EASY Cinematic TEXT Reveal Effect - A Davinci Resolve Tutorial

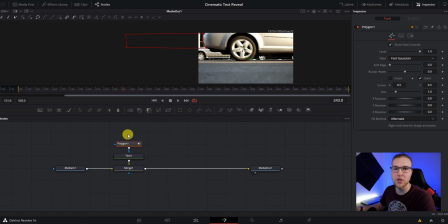[4:07]
So any form of movement we make in future frames is gonna be automatically tracked. So you don't have to worry about hitting a diamond button first, it just does it for you. Now just move a few frames forward in your clip using your right arrow key or whatever keybind you have set up. So for example, I use this Razer gamepad and it has a ton of different buttons on it, and I have all of my keybinds literally at my fingertips.
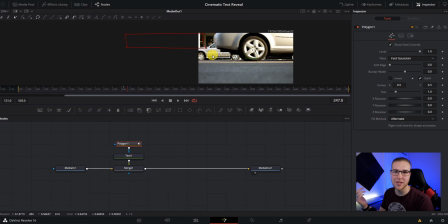[4:31]
But if any of you guys are interested in what I use, I'll put the link in the description for it, and also probably a few that are just cheaper.
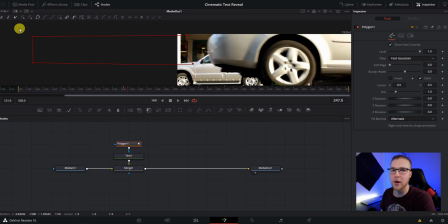[4:38]
So now we need this mask to move forward. Just move a few frames forward and then highlight your mask again and drag it over to the end of your car. And now we can see the title being revealed. I also personally like to soften the edges up just a little. I don't want to go too extreme, because the reality is if you do, you're gonna see the text in the car and it's gonna look pretty crappy.
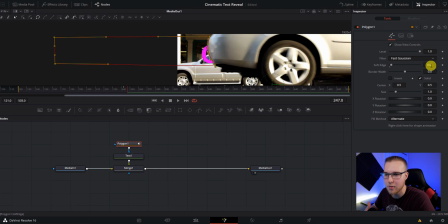[4:57]
So I usually bring the softness up to about 0.01 or something like that.
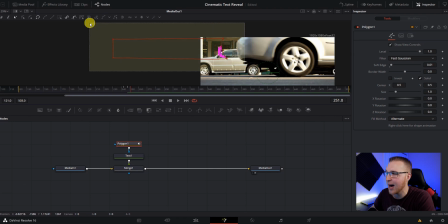[5:02]
Now, once you've done that, move ahead a few more frames and highlight the mask again and just bring it over again.
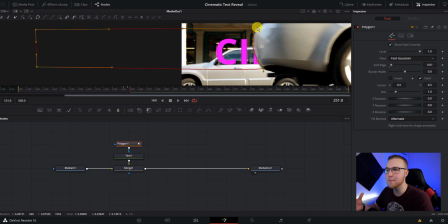[5:09]
And every time you move the mask over, just make sure that it fits pretty well to the car because you don't want a sloppy mask.
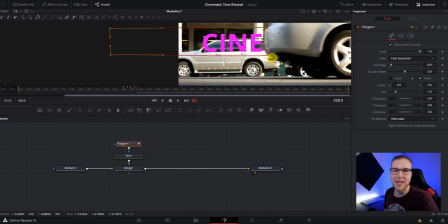[5:15]
You want this effect to look good. Now just keep moving forward a few frames and adjusting your mask until your text is fully revealed.
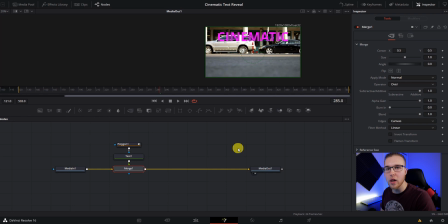[5:23]
So once you've finally revealed all of your text, this is what it's gonna look like. So now if you want your text to disappear, can effectively do the same thing, but the other way.
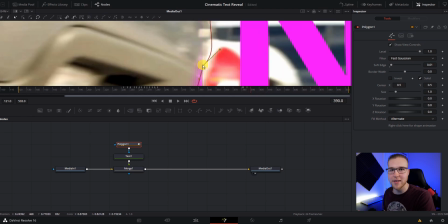[5:33]
So instead of moving the mask onto the text to reveal the text, you're gonna move the mask off the text to make it go away.
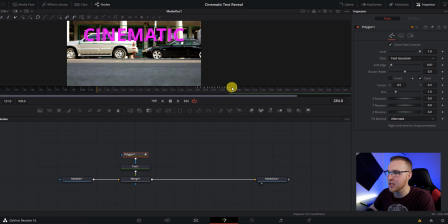[5:41]
So now to make your text look like it's really part of the scene, we're gonna actually have it be covered up by this car coming in right here. So to make this happen, we're gonna click on our polygon one and then go over to the polygon mask again and just add in another one.
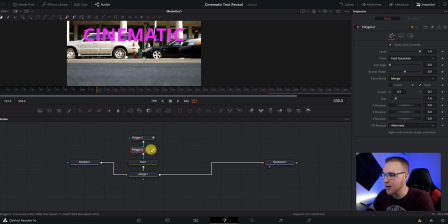[5:56]
So now we have polygon one and polygon two. Under polygon two, you're gonna go to paint mode, and instead of merge,
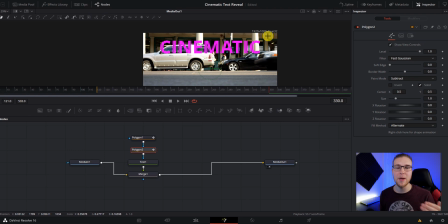[6:02]
you're gonna go to subtract. So what that means is this second mask that we make is gonna make the text disappear instead of appear. So instead of drawing a square around the text again, what we wanna do instead is find a frame where this car is in the center of the frame, just like this.
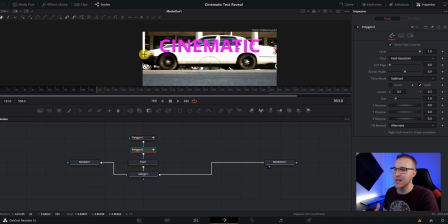[6:18]
Because what we're gonna do is we're gonna trace this car with the mask, because remember, this mask subtracts, it takes away. So if we don't want our text to be there and we want it to seem like the car is moving in front of it, we need to trace the car.
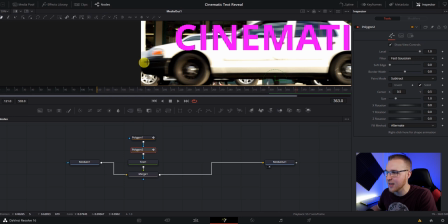[6:33]
So under the polygon mask two, with your pen tool selected and the object fully in frame, trace the car as best as possible.
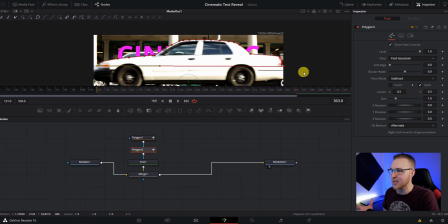[6:42]
So now once you finish the mask, you'll see that the car looks like it's in front of the text. Now all we have to do is keyframe the movement.
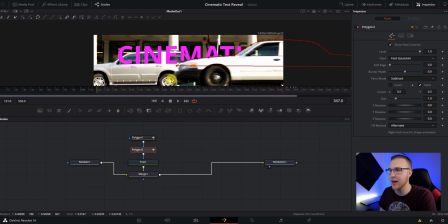[6:49]
So first I'm gonna move backwards a few frames and move the mask with it.
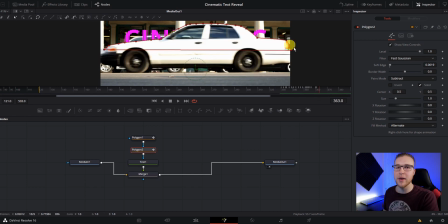[6:54]
Once you've keyframed the car entering in front of the text, now we're gonna go back to the middle where we created our mask originally and keyframe the car exiting.
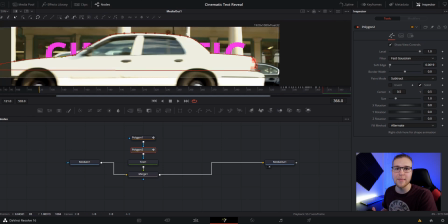[7:02]
And we're gonna do that the exact same way by moving forward a few frames and moving the mask with it, keeping the mask tight to the car.
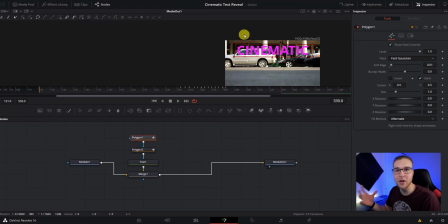[7:10]
So now once you've done that, it should look like the car is moving in front of your text.
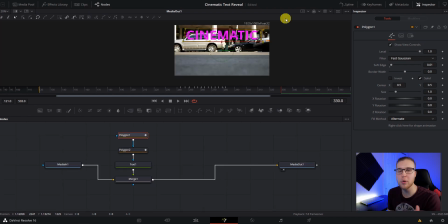[7:14]
And then when you want your title to finally be taken away by like another car moving by or something like that, just you do it the same way I explained earlier, by clicking on your polygon one mask and just moving your mask with whatever object you want to take away your text. So there you have it, the cinematic title reveal effect in DaVinci Resolve. If you thought this video was helpful, give it a like and also share with a friend so that they can put this effect in their videos too. So do you use a separate keypad to edit your videos? Let me know in the comments below. Personally, I do. I actually picked one up a few weeks ago. It has changed my workflow in so many different ways. I can literally put all of my keybinds on one hand. I can scrub throughout my whole timeline super quick. I literally do not have to take my hand off of that keypad. I bought this one called the Razer Tortoise. It's literally a gaming keypad, and I just remapped it all to where it works with DaVinci Resolve. So if any of you guys are interested in that, check the link in the description. I will put it down there.